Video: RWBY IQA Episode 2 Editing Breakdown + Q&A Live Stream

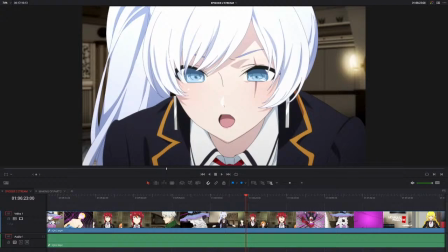[25:18]
That was like one of the first RWBY fan things that I ever found where I was just like, yo, this shit slaps. This is really good. I don't know how well it holds up now because I haven't gone back to it in a long time, but I remember loving Henceforward.
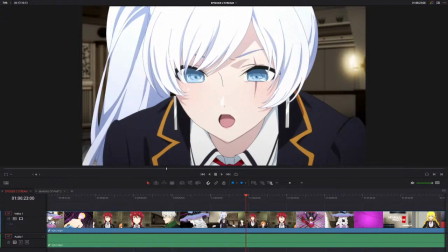[25:35]
Yeah, great to see you, J-Chip. Everybody say hi to my best buddy J-Chip in chat.
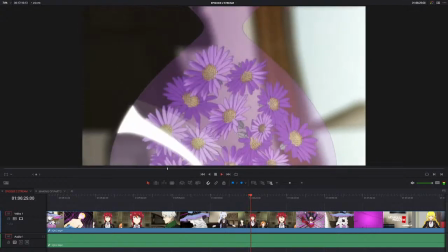[25:43] Hey! Well, don't! Great, because we have until this hourglass runs out before my package arrives.
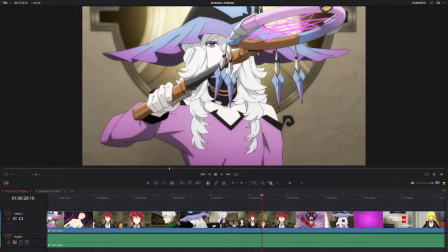[25:48] Oh, and your friend dies. So let's hurry up and send Peanut in before it's too late. Pyrrha!
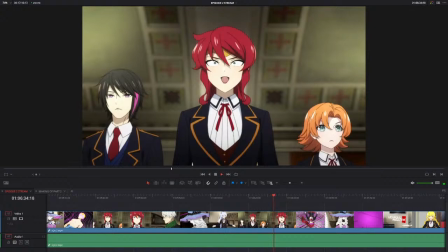[25:53] Yeah, her too. You know what? Give me the nightmare. I'll live in a dream world.
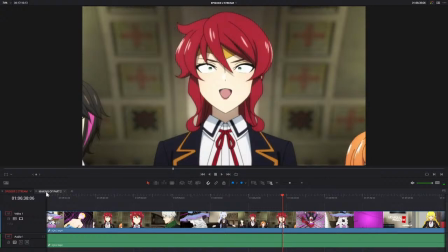[25:58] Sounds like fun.
Okay, this shot of Pyrrha, because I needed her to smile, and she never smiles like that in the original.
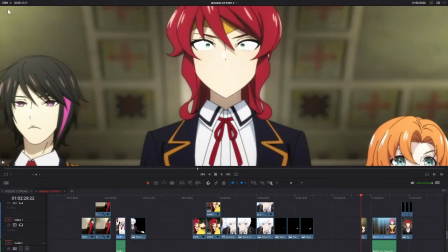[26:06]
So I removed her mouth, as I usually do, and the shot of her smiling is from this scene.
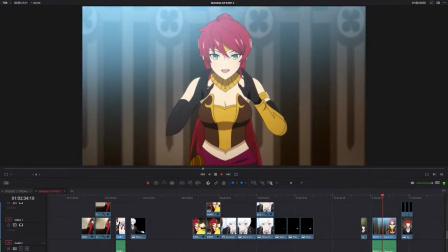[26:14] その調子よ。あなたのオーラはあなたが思う以上に豊かなの。
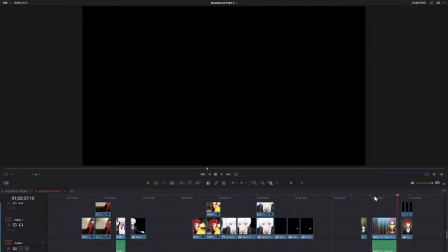[26:20]
That's from later in the show where she's training Jean.
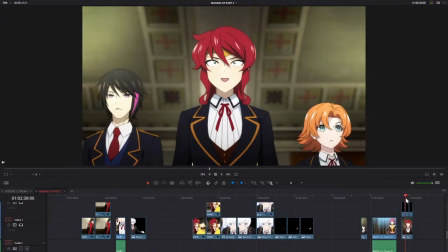[26:23]
And I just edited a bunch, messed with the colors a bit so it would fit more naturally into the scene. And that's how I got her to... And that's how I got this.
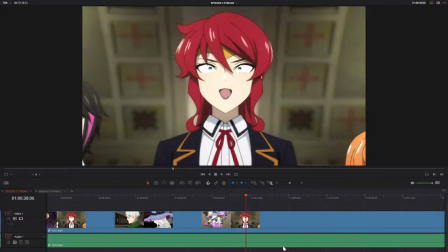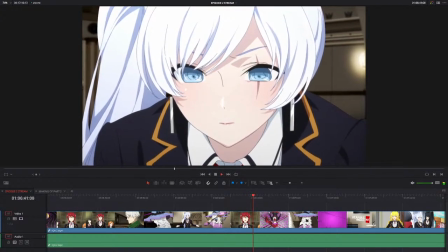[26:43] Hell, I already have one parasite leeching off me, and at least this one won't stick around for 13 years.
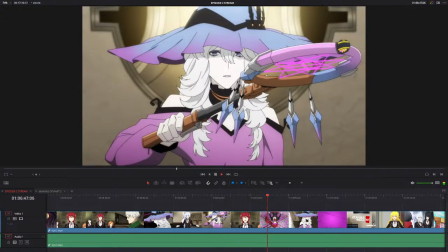[26:49] No, seriously, kids, I cannot let my landlord find yet another jar of frog testicles.
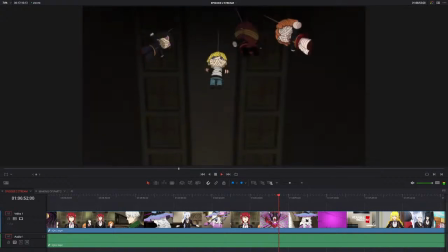[26:55] I need to get home ASAP.
I love Xion.
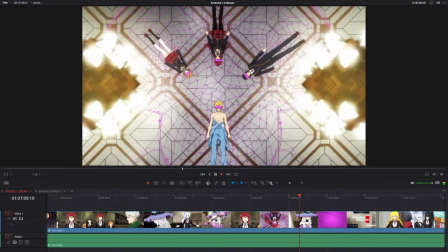[27:04] So what now? Now we wait. If they can somehow break the Grimm's hold on the dream world, it'll tear open a hole in his chest, and I can catch it.
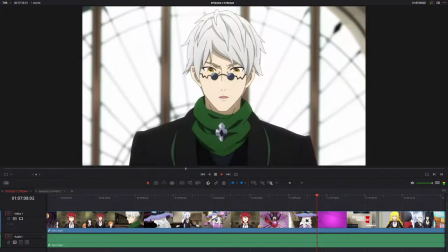[27:12] And no, it's not as awesome as it sounds. I wouldn't say awesome is the first word that came to mind.
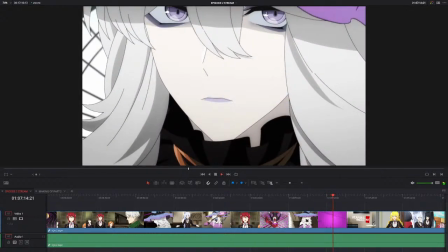[27:18] Okay, we get it. You're old and lame. I'm not old.
Okay, so this shot of Osmond right here.
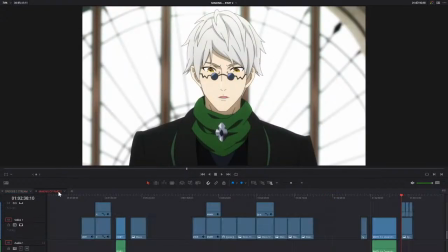[27:26]
This is an interesting case, and it's happened to me a few times. This is a really interesting case.
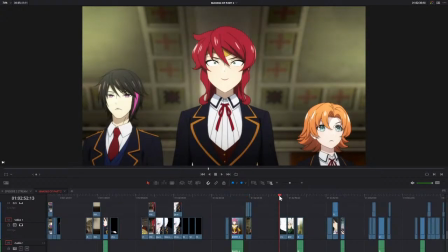[27:33]
So this is the shot I used for that scene.
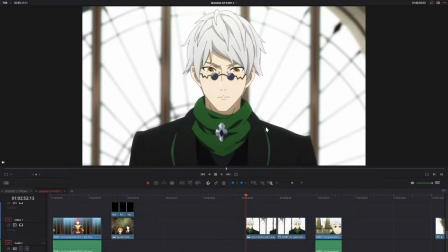[27:38]
But the thing is, this is not from the Final Cut Blu-ray version. This is from the original version that aired on TV. This is from the Blu-ray version. This shot of Ozpin is from the Blu-ray. So this is the final version, the more advanced version.
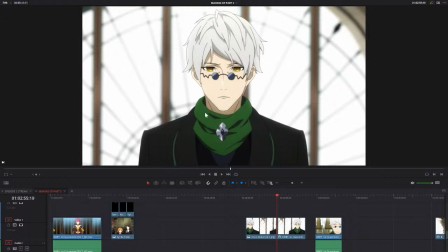[27:55]
But the thing is, his expression here doesn't match with the tone / attitude I wanted to give him for that line. I wanted him to sound like concerned and disturbed.
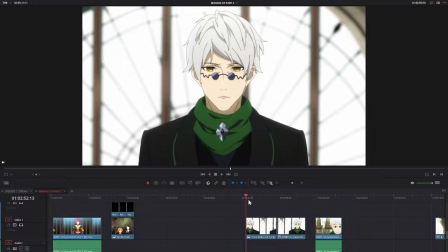[28:08]
But there was no other shot in the Blu-ray that matched that. So I had to take this shot from the original TV version and use it. It's one of those instances that happens.
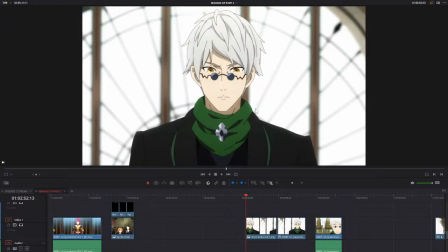[28:21]
It happened once in episode 1 as well, where the scene of Blake getting her phone out and seeing that she got accepted into Beacon, her expression in the final version didn't match.
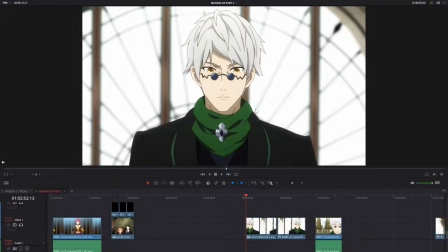[28:34]
Sorry, her expression in the final version didn't match the expression I needed, but her expression in the TV version did. So I used that instead. It's one of those situations where I don't use the better animated version because the worse animated version,
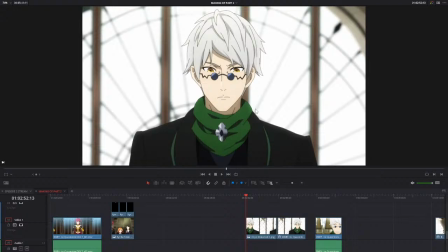[28:51]
technically, quotes, worse animated version, usually the off-modelness makes it more expressive and cartoony, which works with the tone of that I'm giving the show. Kind of. I hope I'm explaining that well. But anyway, he doesn't talk in this shot, so the lip flaps are from this scene.
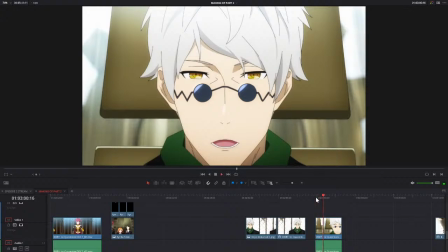[29:11] なぜリボンで真の姿を隠す?
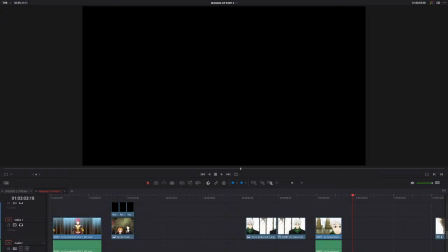[29:18]
Looking back at chat. I have seen Reversed Fates.